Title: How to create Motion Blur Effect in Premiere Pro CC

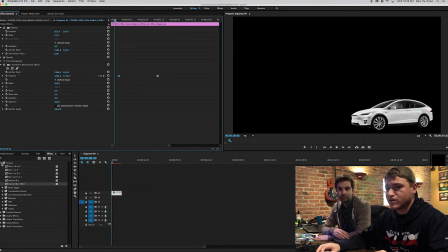[8:13]
Which makes it even easier for us exactly so we can go back down into presets and drag it on and all we got to do Is move it in the position here now you don't have to worry about dealing with creating pesky you know after effects Compositions and slowing down your render times and yeah Yeah, because you don't want to have to always go into After Effects to edit these little things.
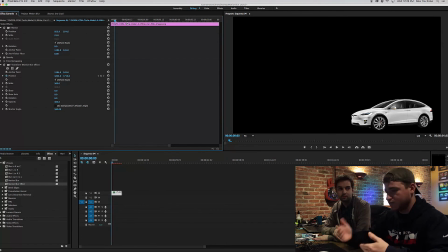[8:32]
So it's nice to be able to do it in Premiere where you don't, like you said, have to re-render everything.
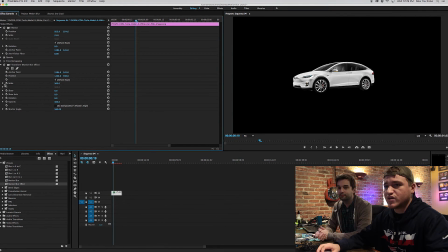[8:37]
Exactly. So now what I'm going to show you, so we can do the same thing actually, but with the scale.
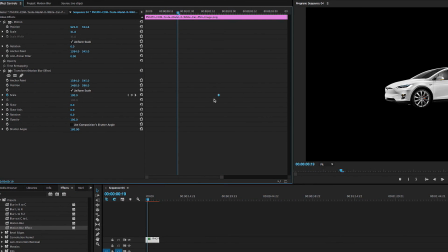[8:42]
Drag our keyframe over here so that we have 100% there, which means that at this keyframe it's going to look like it does now. Okay. And we're going to drag our little line back here and we're going to click 100 and we're going to click 0.
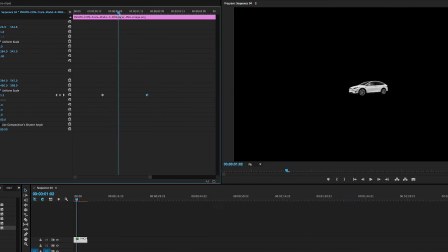[8:57]
Oh, all right. So what's going to happen is it's going to start zero and move up to 100.
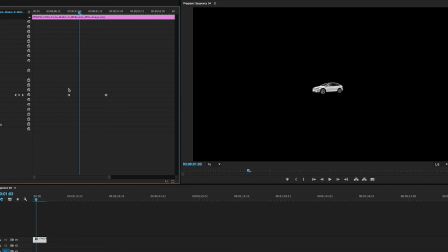[9:05]
But now you can't really see the motion blur because of how far apart these two keyframes are. So we're going to move them closer together so you can really see the effect. Oh, yeah, there you go. There it is. Now we can actually do the same exact thing that we did with position.
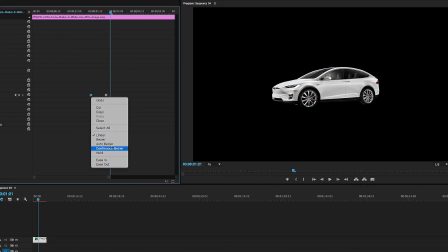[9:18]
We're going to ease out and ease in. We're going to ease out and ease in, except this time it's a little easier. No pun intended. Oh! So we're going to click ease out. And we're going to right-click and ease in.
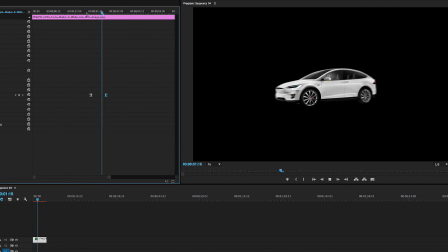[9:31]
So that'll make it look really smooth. Ooh, that was cool. Yep. And now you've got a really clean effect.
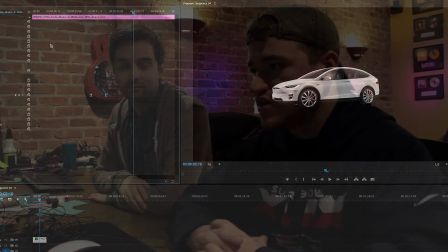[9:39]
It's flying right into your face. Of the Tesla popping right up into your face. Wow. That is how you create a motion blur effect in Premiere Pro. Awesome. So I think we've learned something today. We've learned something every day. Yes. It's learning to the max. To the max. If you have any comments or questions or any ideas for future videos, what would you like to learn? Please tell us. We want to know. Anything else? I don't know. I don't know. Are we going to dance again?
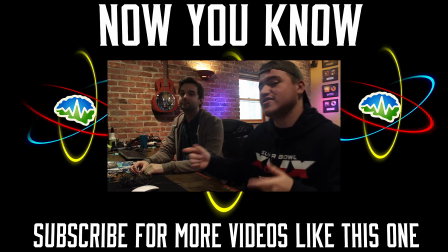[10:08]
I don't know. Well, now that we know what song we're dancing to, because it's the one we used last time. I mean, it's a good dancing song.
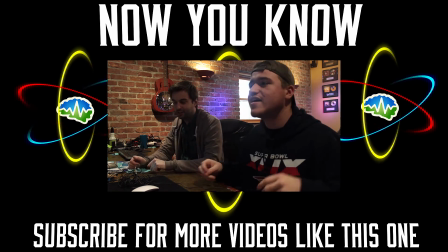[10:14]
It is a good dancing song. I don't know if we're singing it in the right key, but...
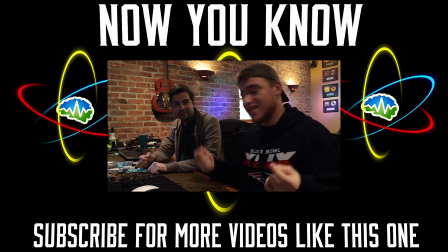[10:18]
Yes. Or if we're singing it in time. Or, yeah. We could be completely out of work now. I don't know what's happening right now.
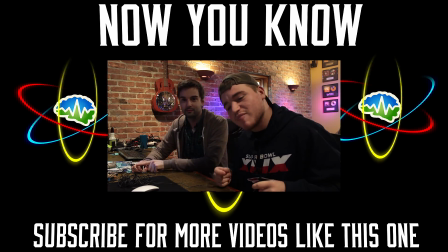[10:23]
So, thanks for watching, guys. definitely hit that subscribe button so all right guys we'll see you next time